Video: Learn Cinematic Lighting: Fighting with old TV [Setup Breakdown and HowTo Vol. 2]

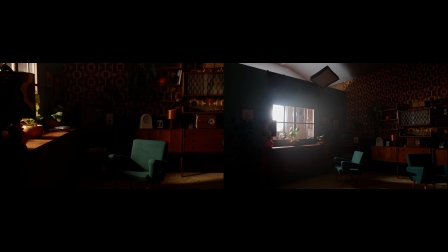Its soft, realistic illumination spills nicely throughout the room, enhancing the overall atmosphere.
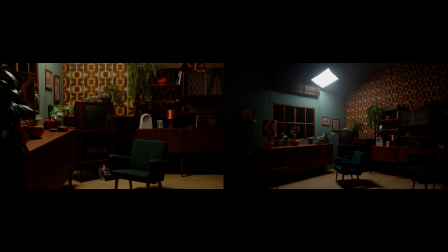Falcon Eyes bicolor panel from the top is a supplemental light, but on its own it creates an evening look, as if it was a real wall lamp in the corner. Now let's add the remaining lamps. The Nanlite FS300 directed towards the ceiling slightly fills the shadows,
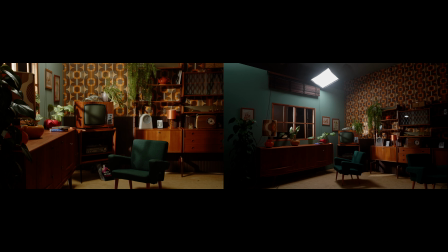then adding the Aperture spotlight changes the evening into the day.
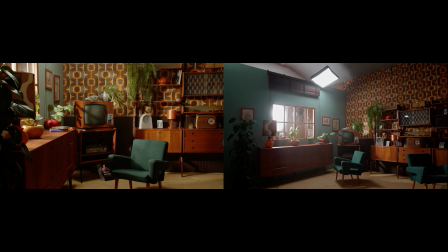Finally, Godox M600D makes the room more realistic by adding natural light bloom.
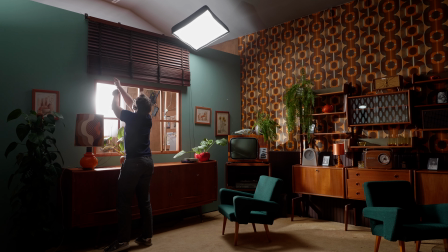Now let's dive into more stylized looks. I will start by lowering the blinds on the window and removing the diffusion.
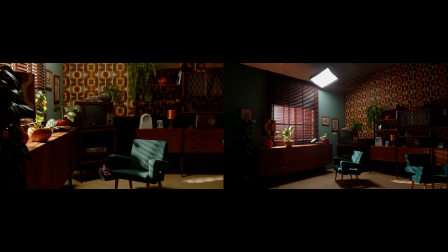I turned off the rest of the lamps. With only these two sources of light active, we achieved a compelling image.
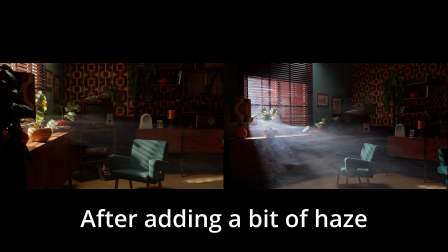With these changes, our main light source now creates sharp, distinct shadow lines. To contain the spill light from above, I've added a grid onto the flex panel.
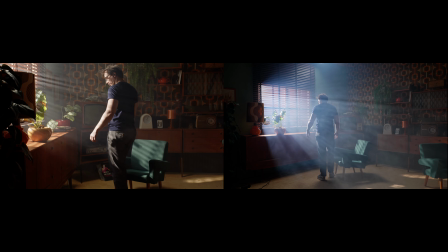In this scene, it would be ideal to use the TV as a light source,
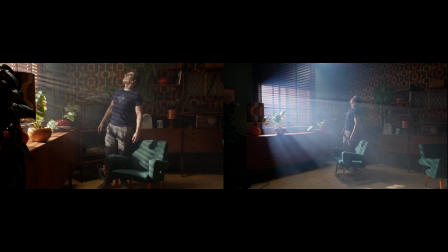but I checked it earlier and this is very old device, without any means of putting their auxiliary image source.
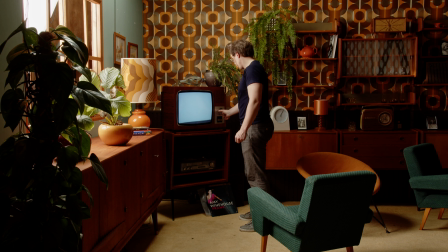The low refresh rate and low light output is also problematic, so I won't try to use it directly.
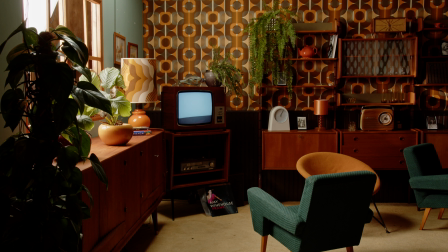In fact, it is fairly easy to simulate TV working in the room as long as the actual screen is not visible in the frame. Here we obviously can see it fully.
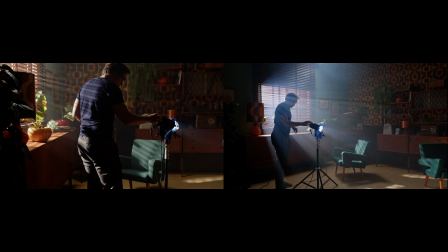There are many ways to simulate a working TV in the frame, but usually it needs good preparation and a lighting plan beforehand. Because of that, I will show you an improvised approach that unfortunately will not work well,
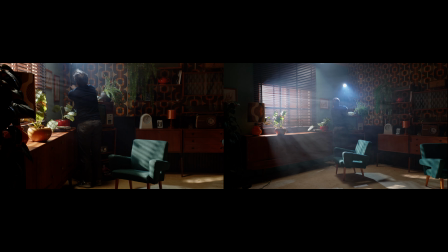but it will be a good showcase of the problems that may arise in such situations. In a moody dark environment, a TV will cast a lot of light, and this lighting must be present in the scene.
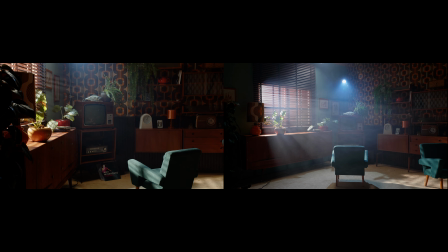To simulate a working screen, I have placed a spotlight above the TV, which can be easily masked in post-processing.
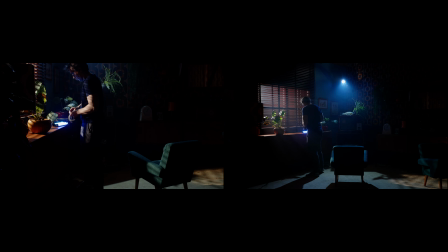It will shine onto the central part of the room. You can also try to put a light source onto the TV itself that will be masked after in post-processing. Both solutions could work as long as you do not use haze.
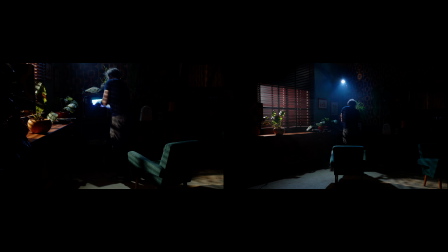Firstly, if you want to do a lot of post-processing or use green screen masking, you want to have a good definition in the shadows around the TV screen.
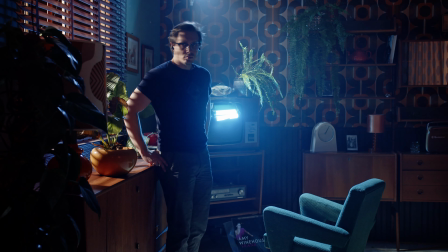This is problematic because we want to keep high contrasts and a moody look. Additionally, the haze will further destroy these details that we need.
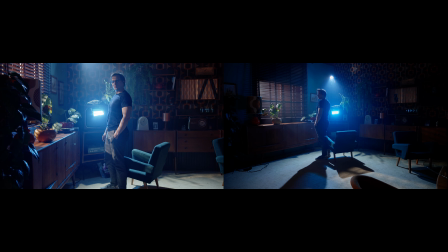Here I added a lot of smoke to show you amplified negative effect of such setup. You will clearly see the spotlight above the TV and the bloom effect around the lamps on the TV screen. These are very hard to correct in post-processing,
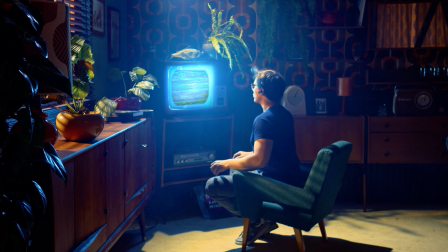so as long as you don't want to destroy your image with terrible post-processing, like that, you must plan these shots well.
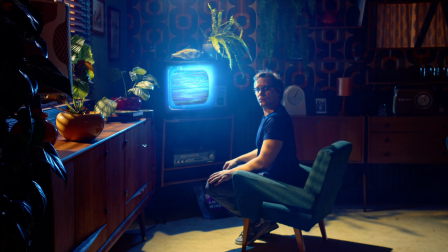In this setup you could probably salvage a good look without a haze.
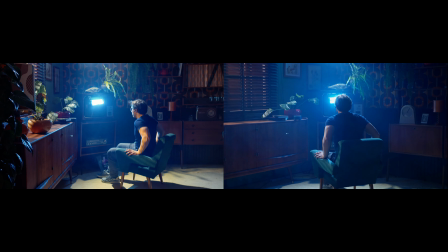Alternatively, a well-placed small rectangular flex LED panel covering the TV screen area could provide a more controlled solution. If you don't have such lamps with you, you should take your time to position a few spotlights properly, imitating a light cast from the TV.
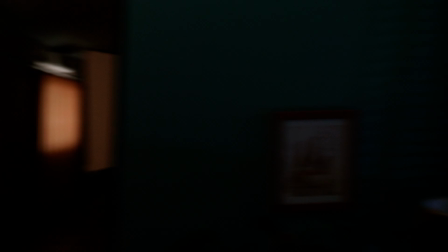In these shots I also use an Unlight FS300 working in the background with TV blinking simulation, but in reality, these modes are a problem if you plan to show working screen,
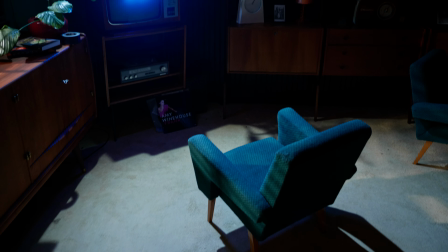because you cannot synchronize light changes to the changes in the content of the video showed in the TV.
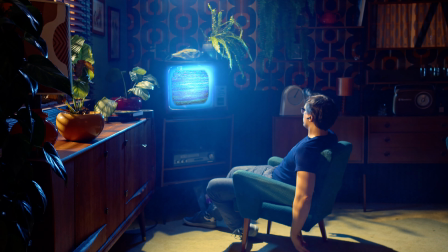That's why in reality it is always the best to prepare a TV which can actually show the content.
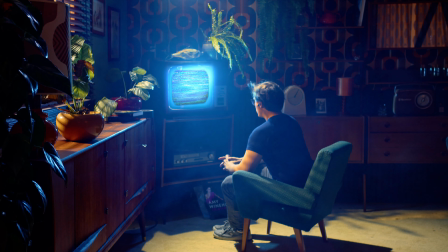As with many aspects of scene lighting, while post-processing can be helpful, it cannot salvage a botched lighting setup.
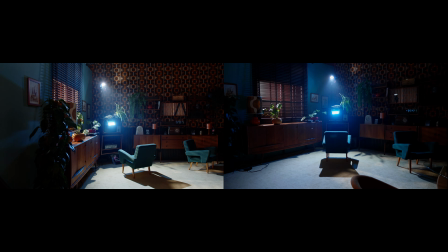Now let's transition away from the noir look.
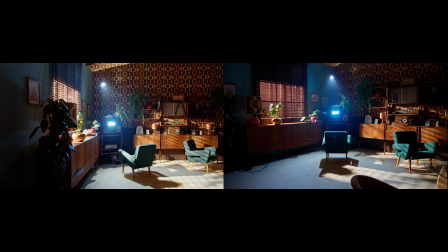I've repositioned the Godox M600D to illuminate the back wall and remove the light sources associated with the working TV. Instead, I've turned on both desk lamps that are visible in the scene.
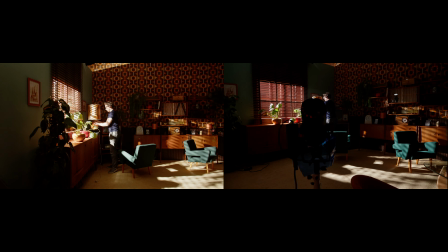Sun shining through the window does not always go well with nighttime lamps being turned on, but it can mix nicely in dark rooms sometimes.
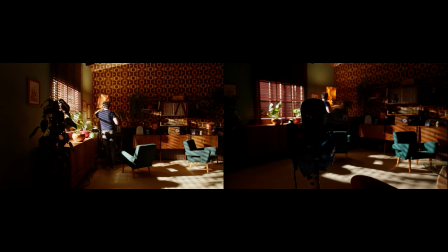In fact, many of us will turn on the lights in the room during the sunset if it is too dark to read a book.
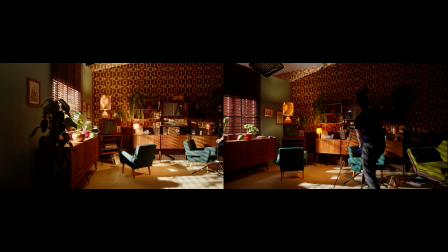These lamps don't emit much light, so I've added spotlight on the right to supplement them.
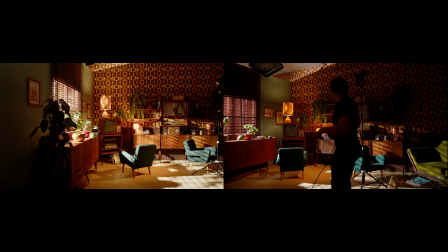It also provides a touch of backlight for the center of the scene.
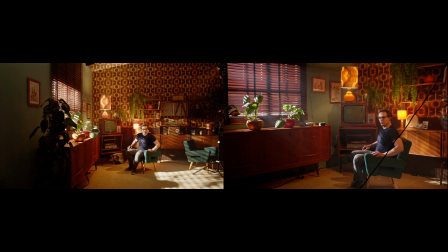This kind of lighting is very stylized and is better suited for photos than for videos in my opinion. In fact, it's mostly a nighttime look, except for the window light, which disrupts the concept.
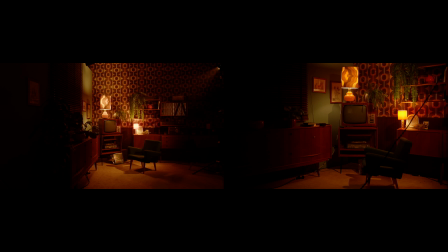So let's turn it off and see what happens. Suddenly we are left with a captivating scene dominated by the practical lamps and spotlight. To balance the exposure levels, I've switched on the flex panel above.
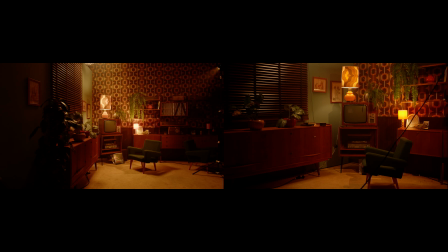Now this started to come together nicely, even though we use practicals to light the scene, which is usually not the best practice.
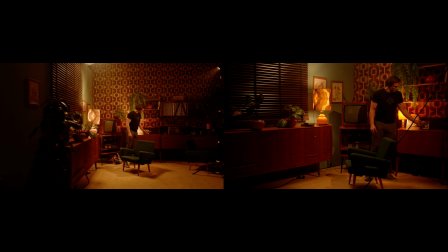Practicals should be a justification for other light sources, but sometimes lighting a scene is about making the most of what's available.
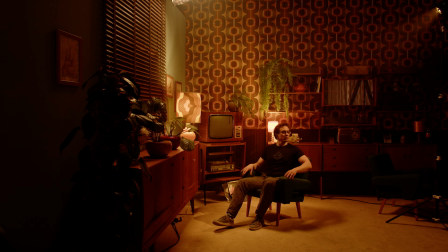As you can see, the scene appears too orange due to all the warm light sources. To create better color contrast, I've adjusted the flex light to add a hint of white light in the center of the scene.
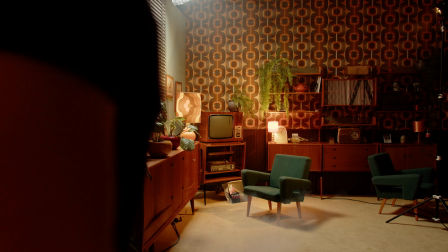Finally, I've added a touch of haze to complete the vintage nighttime vibe.
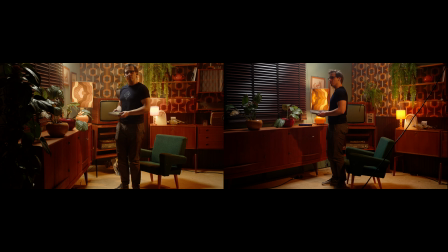I hope these simple lighting setups inspire you and provide new ideas for your own sessions and videos. Let me know in the comments how I could approach this space with a completely different look. Until next time, see you in the next video.